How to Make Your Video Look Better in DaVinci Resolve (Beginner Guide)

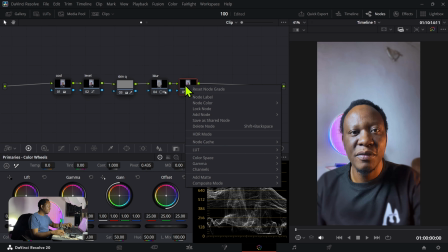495s
So for the dark sections, let's just go over here, and I'll call this look. So for the darks, I'll just slide this down a bit, like so, just push it down slightly. And then for the midtones, let's just add a bit like so.
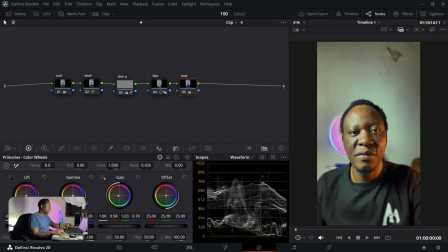514s
And then for the gain, I'll push the gain to be slightly cool like that, just a little bit tidbit like so. And then for the offset is going to affect everything together. So if you want a generally bright image, you can drag that, or you want a dark one.
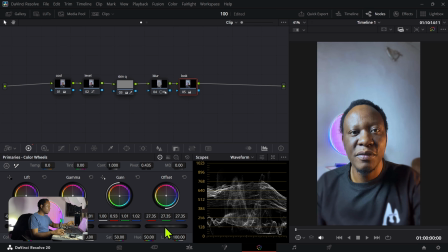531s
I don't want it to be too dark. I think that's it. That's good. So for this look, this is where you can grade. And basically for the shadows, I might say I want the shadows to look a bit like that, you know, to give it that warm look. And then for the midtones, I want to give it that little cool look right there.
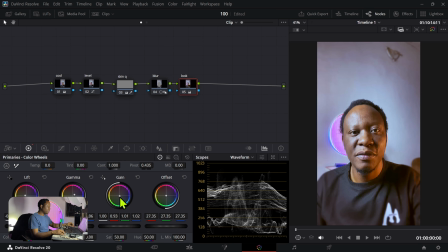548s
So you can see this is how you create your grade here. So there's the first look, and here for the gain, we just want to push that a little bit. Now this is looking really nice because we have this warm section here, and then you can see the entire image is cool. It just gives it a nice balance,
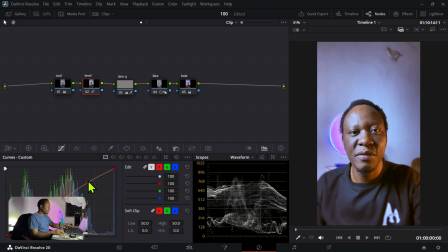565s
and we can always go back to our level graph here and change things up to push it up or push it down like that, like so. All right, we can even drag this down a bit, and you can see that look we have.
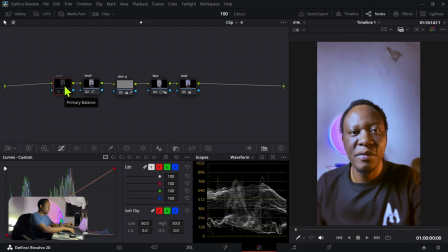580s
So how do we preview this? Well, you can hit Control D to disable a node like that. So let's disable all of this. So disabling everything, hitting Control D to disable, and we're also disabling our look.
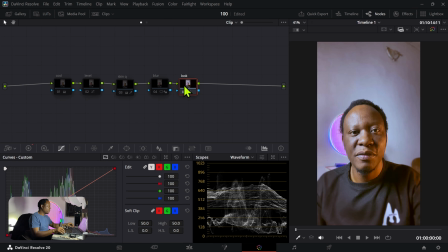596s
So this is how we are originally, and then here we've actually applied the blur, applied the qualifier, applied some levels adjustments, and here we've set our theme to be slightly cool.
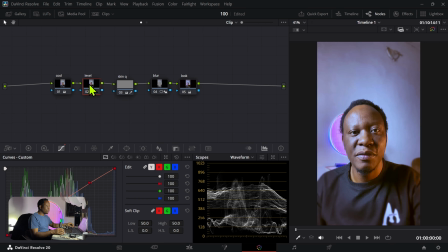612s
And the cool thing is, each time you click on these nodes, you'll see a red little dot to tell you which of these options you've actually changed. So here for the cool, if I go over here, this is where I was setting that temperature. I want to reduce this. I'll set this to negative 400, like so, because I don't want it to be overly too cool.
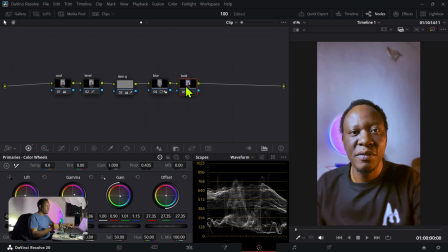631s
So next, let's add some softness to the skin. So to do that, I'll hit Alt S, and here I'll right click. I'll call that skin soft. And to easily do that, here we have this mid details. If I set this to about 100, you can see we're getting this to be really sharp.
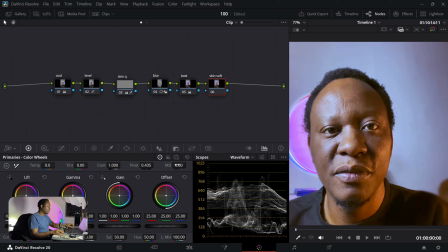650s
If I double click on MD, this is what we're getting. So this is sharp and this is soft. So this is too soft, right? We're giving that plastic look. So here for the mid details, I'll set it to about,
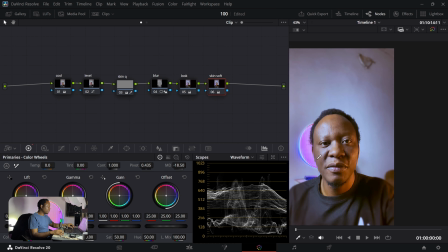666s
I think about negative 18 is not too bad because it's not too soft like that.
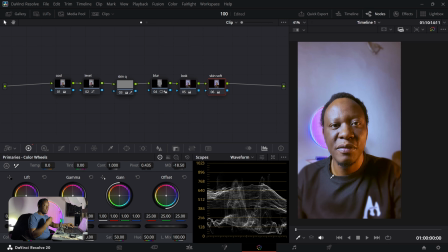671s
So you have this smooth skin, it doesn't really look rough. Again, this is it, default. So I'll just set it to about negative 13. That's good. So what I also like doing is to apply some motion blur to our image.
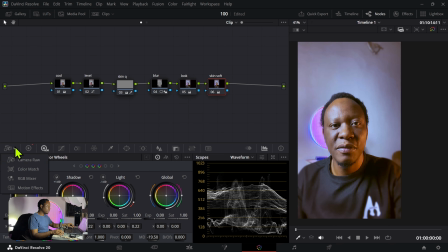689s
And to do that, let's go ahead and click on motion effects. So it's there close to the camera icon. And what we'll do is to set it to about 3 frames. And for the spatial noise reduction, we'll set it to beta.
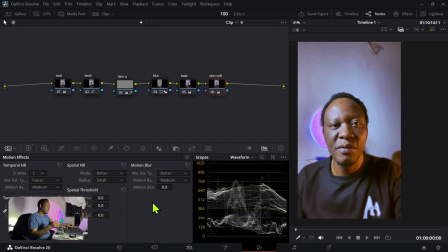705s
And then for the motion blur, we'll set it to beta as well. There are some of these options that are only available in the Pro version.
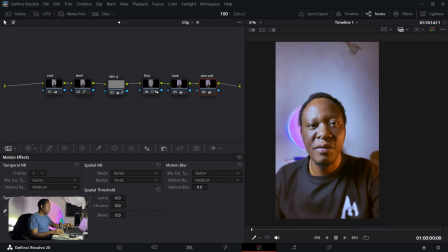713s
So basically, this is our finalized clip. We actually made our image cool. We added a levels adjustment. We modified our skin using a qualifier.
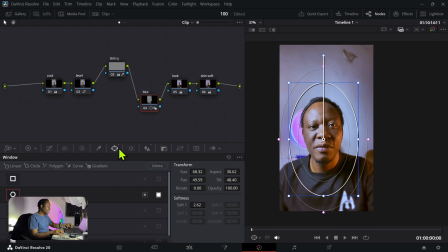725s
We added a power window with a blur mask just to make the focus on us. We also added a nice little look. We also smoothed the skin, and we actually finally added some nice little motion effects on the video. So this is how it looks like finally.